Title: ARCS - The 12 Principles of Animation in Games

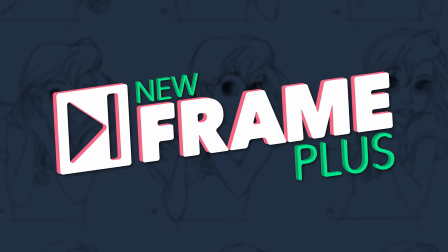Hello, and welcome to New Frame Plus. Let's talk about another of the 12 principles of animation.
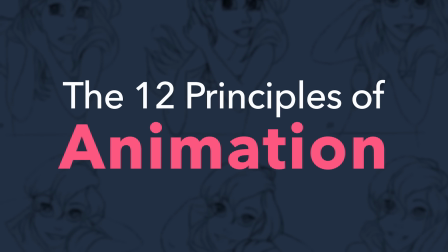In previous videos, we explored the principles of timing, squash and stretch, anticipation. You know what? There's a playlist in the description. You don't need me to rattle these off every time. Today, we are going to talk about ARCS.
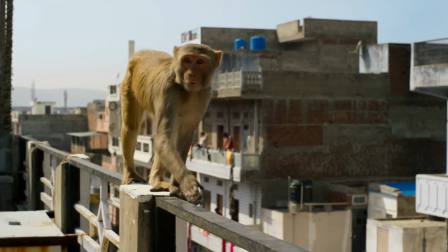It turns out, very few living organisms are naturally capable of movement with direct mechanical precision.
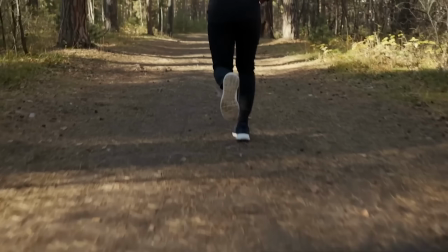Our bodies just aren't built to move in perfectly straight lines on a single axis.
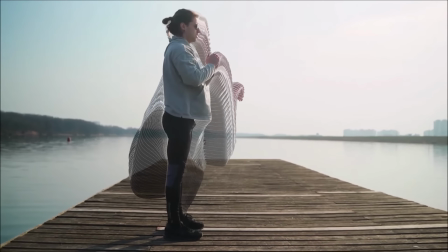Instead, the various parts of our bodies tend to follow these slightly curved paths
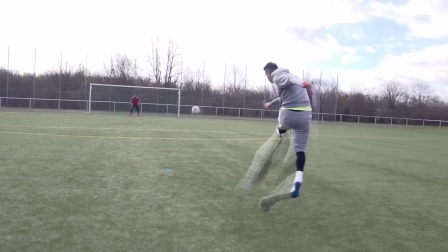while traveling from point A to point B. Once the earliest animators had this realization, they increasingly found that describing and charting motion using these curved paths,
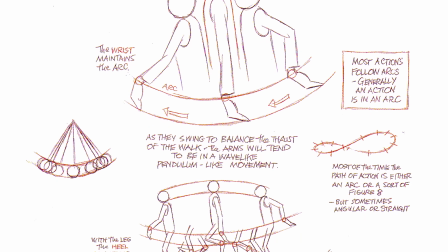or arcs, yielded significantly more natural feeling and appealing-looking character animation.
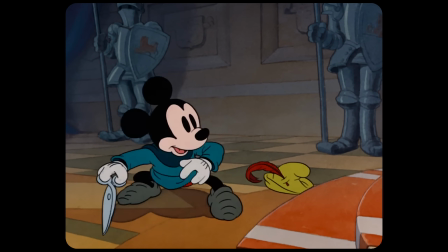That's pretty much the whole principle.
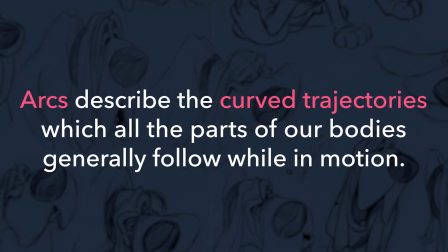Arcs describe the curved trajectories which all the parts of our bodies generally follow while in motion.
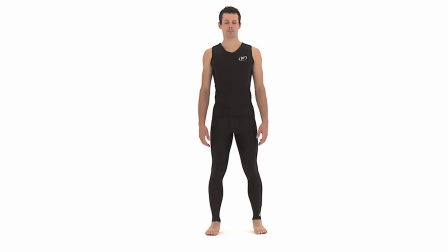Take walking, for example. If we track the position of various points on the body over time, we will usually find that those points are all following some sort of arcing path.
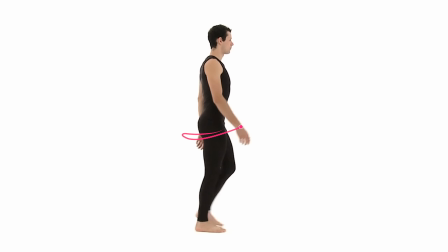This hand swinging back and forth, that's an arc. The elbow further up the arm, also an arc.
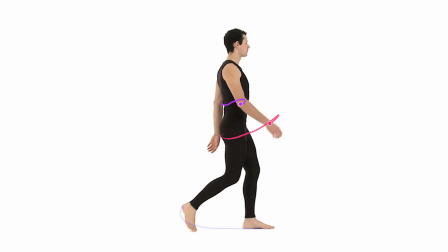The heel of the foot, it's got an arcing path of its own.
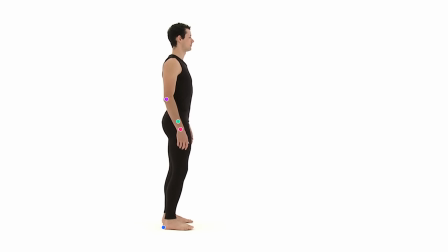And even the pelvis, our center of gravity, follows a smoothly oscillating path up and down with each stride. For the animator, these curves are a very useful tool for both understanding and recreating human body mechanics in our animation.
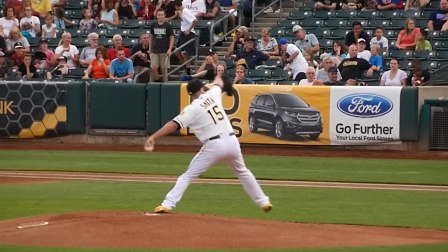And it kinda makes sense that our bodies move this way when you think about it.
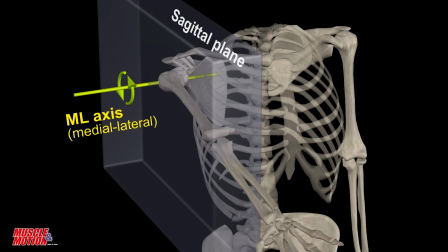I mean, so much of our skeletal structure is basically these series of joints, one after another,
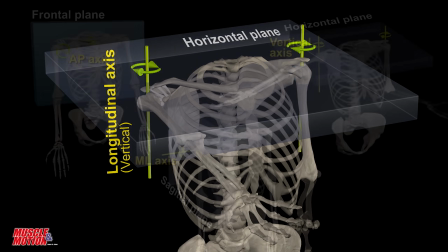each rotating or hinging at the sockets, each creating an arcing motion as they do so.
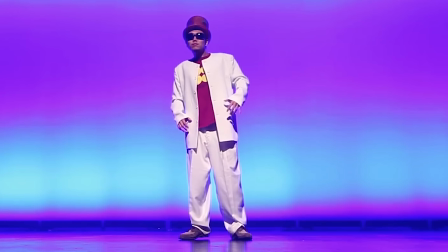No wonder it's so hard to move any part of our body in a perfectly straight line. Every joint involved in creating that motion is moving in an arc.
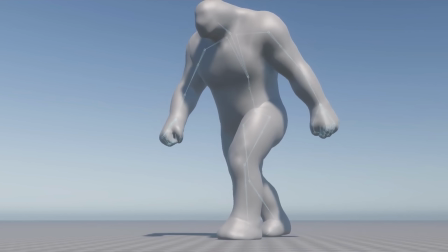This is another one of those animation principles which is largely about mimicking the rules of physics and the natural mechanics of our anatomy.
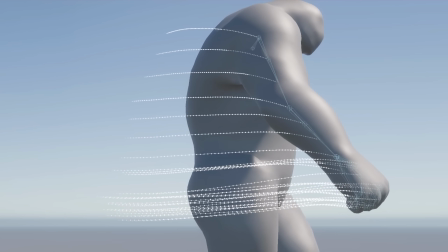Arcs help us to properly convey mass and the forces acting on that mass.
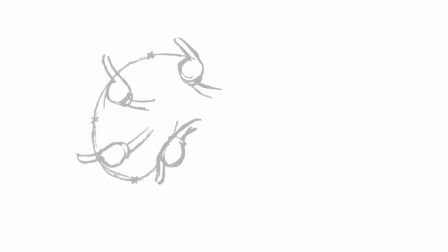If an animated character's movements don't follow arcs,
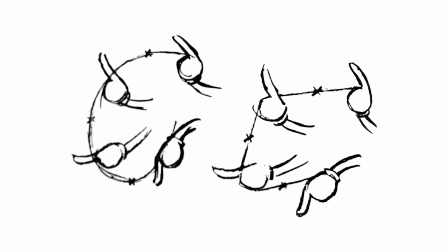if they just mechanically trace a linear path from one key pose to the next one, the results will feel stiff and incorrect.
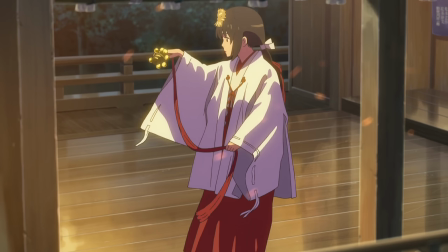The weight of it will feel all wrong. But arcs aren't just important because they make organic motion look realistic.
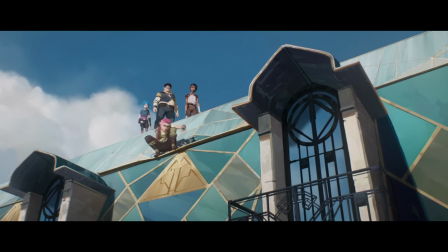They also tend to be aesthetically pleasing to the eye. Smooth arcs lend animated motion a sense of fluidity that we really tend to like.
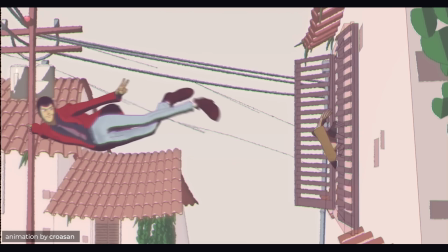And what's more, arcs can be exaggerated to push that appeal even further.
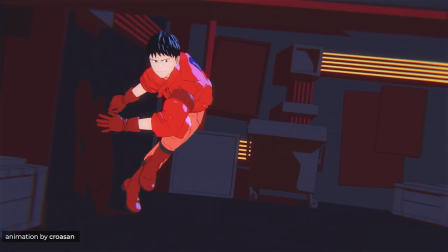Taking the arcs of motion our bodies naturally follow and amplifying them can make your character animation feel even more dynamic or graceful.
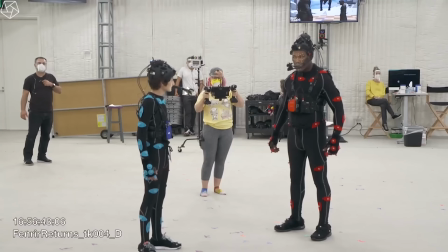It just tends to look really cool. Even when working with naturalistic characters and motion capture,
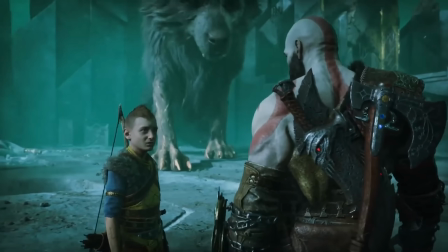smoothing and rounding out the arcs of their motion just a little bit can often make that animation look better.
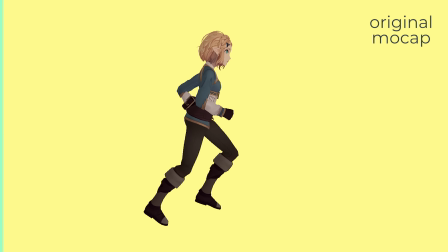Weirdly, it can sometimes even make that motion feel more, quote, realistic to our eyes than the raw motion capture data looked.
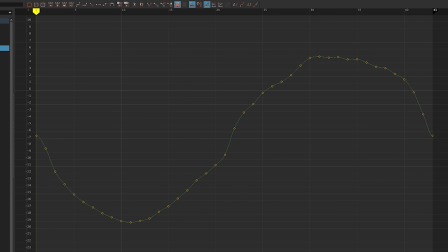It's an odd phenomenon. Of course, the animator should be careful not to go overboard with these things.
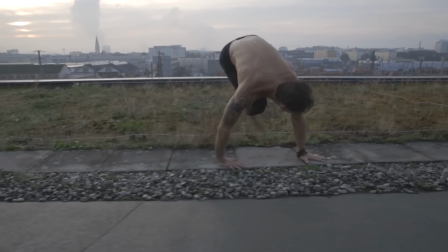Real organic motion may follow arcs, but it is still complex, and filtering all of that complexity down into nothing but smooth,
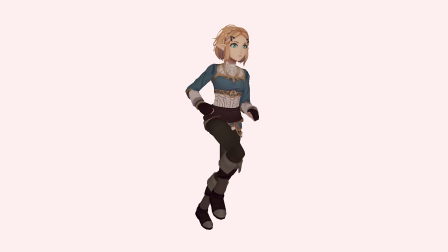clean arcs can make that motion start to feel unnaturally floaty or weightless.
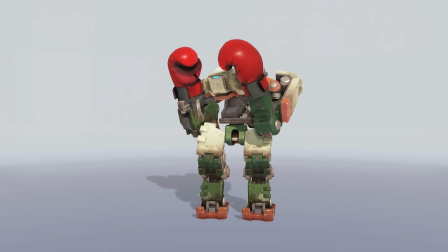And there are scenarios where you might not want your character's movements to follow an arc.
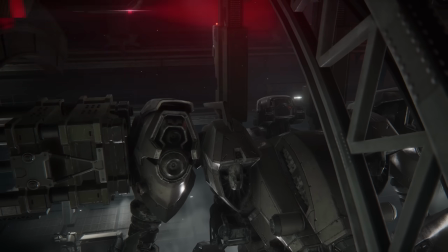Perfectly linear motion might feel pretty lifeless and mechanical, but if you're animating a machine of some sort, that might be exactly the look you want.
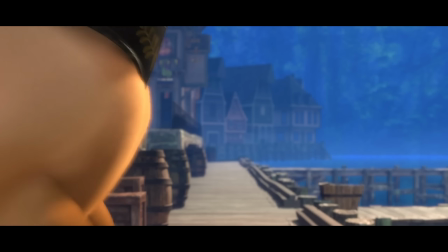Or maybe the object you're animating is being impacted by an external force, which would interrupt the smooth, arcing trajectory of their movement.
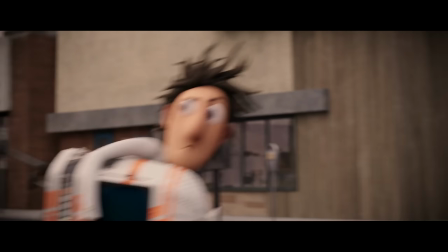Or maybe not having an arc would look really funny. Sometimes unnatural, incorrect motion just looks funny.
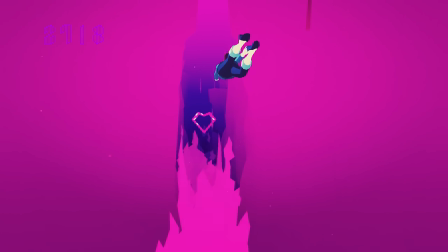Now, for the most part, arcs in game animation function in pretty much the same way as animation anywhere else.